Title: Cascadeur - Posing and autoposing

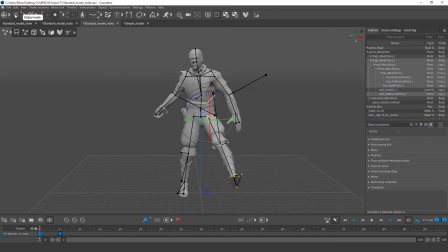[16:35]
When copying in global mode, the points will be copied to exactly the same coordinates in space. For example, in this scene, my character is standing in the middle of the grid, and I copy the position of its arm points.
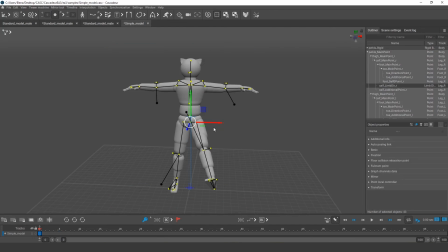[16:49]
And in this scene, it may be standing in a different place.
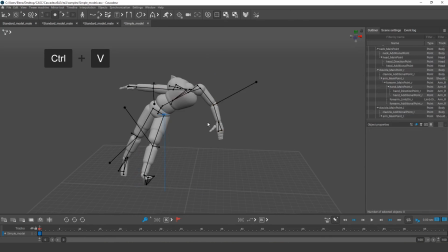[16:53]
But when copying globally, the points will try to stand exactly where they were in the first scene.
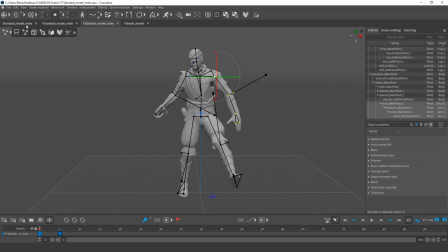[17:00]
Only when I copy in local mode, the position of the points will be copied relative to the parent. For example, if the arm in this scene is rotated in such a way relative to the shoulder, then in copying,
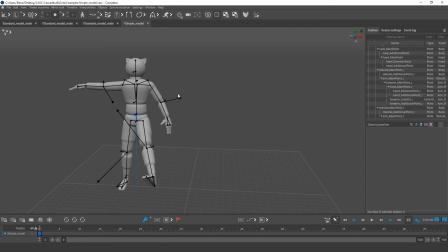[17:13]
it will take into account only the position relative to this shoulder, although the shoulder itself is in a different place.
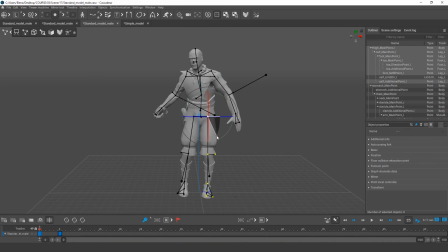[17:21]
This way, you can copy the position of the object relative to any pivot.
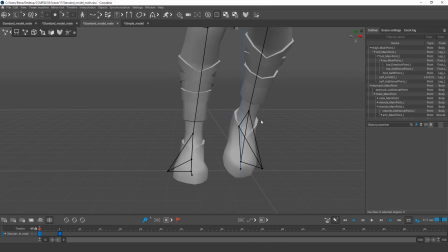[17:25]
For example, I want the left leg to have exactly the same distance from the right leg. Then I need to select the point of the second leg as a pivot. And I also need to activate relative to pivot mode.
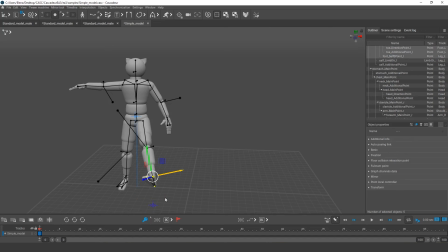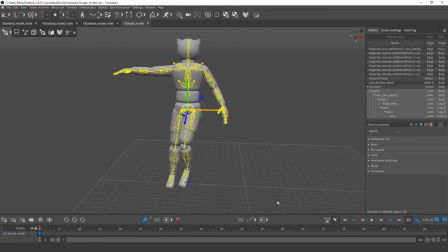[17:45]
You can copy the position of the controllers or the joints themselves.
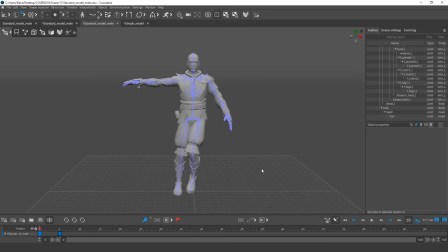[17:50]
This way, you can even copy animation from scenes without a rig. And the last tool I want to talk about in this video is the Mirror tool. You can find it in Cascadeur's main menu. For mirroring, you also need to select the controllers and the mirroring plane.
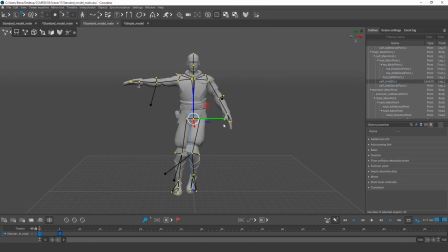[18:11]
If mirror pelvis position is selected, the character will be mirrored globally relative to the origin of coordinates.
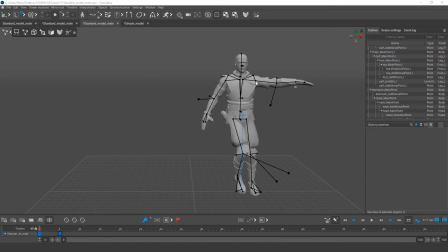[18:19]
If one limb is selected, its position after mirroring will be symmetrical to the other limb.
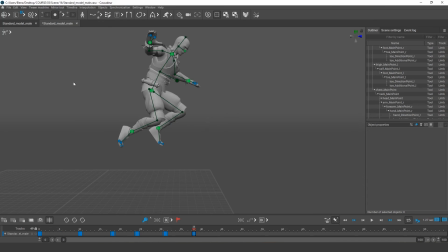[18:27]
Now, I've probably told you enough about the technical part, but when it comes to poses, the artistic component is important too.
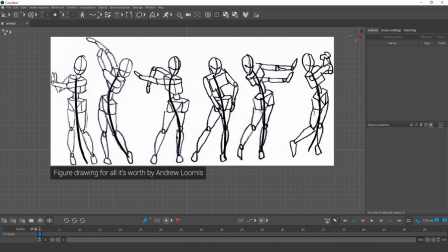[18:35]
There are a few tricks to get good poses in action animation. First of all, every good pose has a clear action line.
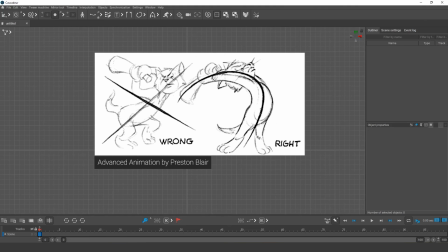[18:42]
This line should be straight or slightly arched, but if the line is broken, the pose will be read poorly.
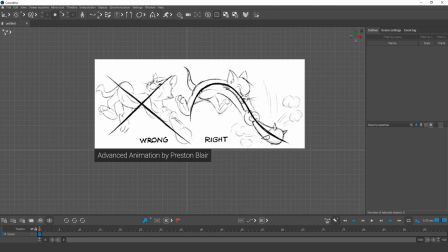[18:49]
To learn how to recognize action lines better, you can practice making quick sketches.
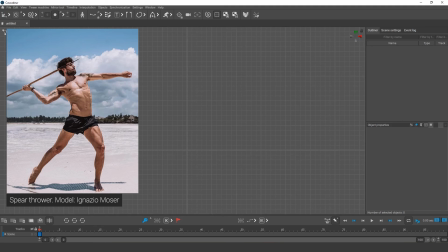[18:53]
Use photos of athletes, fighters, dancers, or even comic books.
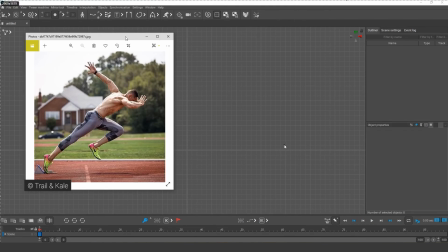[18:59]
For such sketches, you don't need to have to be talented in drawing. Your task is to capture the basic idea of a pose in a few seconds. To do this, it's enough just to draw a stickman. Over time, you will learn to quickly see the main line of action in different poses.
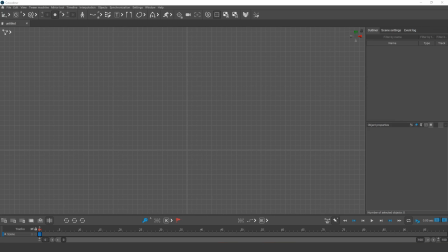[19:15]
In action animation, it's very important to make the pose look dynamic.
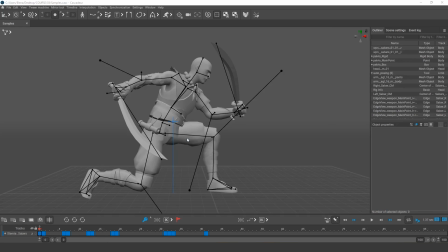[19:20]
There are a number of tricks that increase the dynamics. A straight angle at the knee looks static.
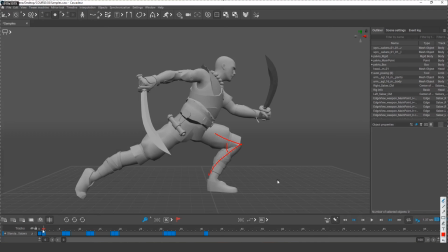[19:26]
A bend in any direction will add dynamics, even if it is just a small bend.
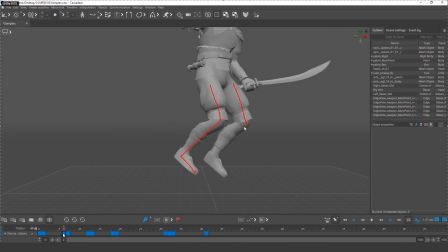[19:31]
You should also avoid parallel lines and identical positions of the arms or legs.
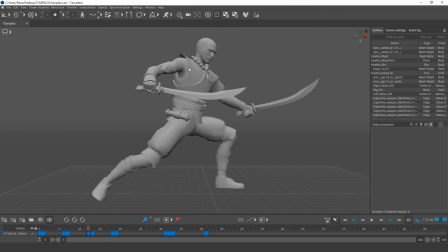[19:39]
Avoid incomplete poses. For example, in this pose the character is a bit relaxed, as if he a bit doubting. In the keyframes, the poses should be as clearly defined and finished as possible.
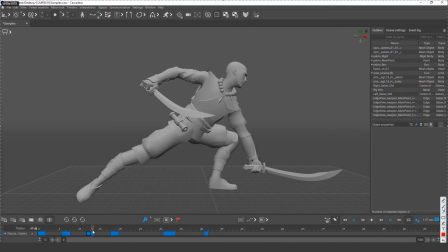[19:52]
If it is a lunge, then it should be as extreme as possible. the leg is straight and the character's entire attention is directed in the direction of the attack. However, this rule applies for dynamics. If the pose is static, then completely straight limbs will make it less natural.
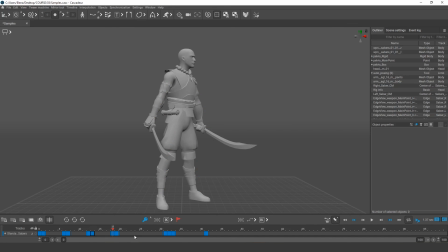[20:10]
In static poses, the character can be slightly relaxed, just a little bit. To check how well the pose can be read, it is useful to switch on the silhouette mode, determine from what angle the viewer will see your animation, and look at the pose in silhouette mode.
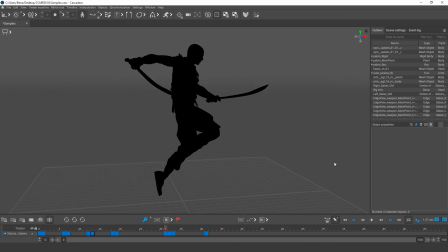[20:26]
The human eye perceives an animation character as a spot, especially when it's an action animation where the movements are fast. During fast motion, it is important to immediately read the silhouette. The viewer doesn't have time to guess where the arm or leg is.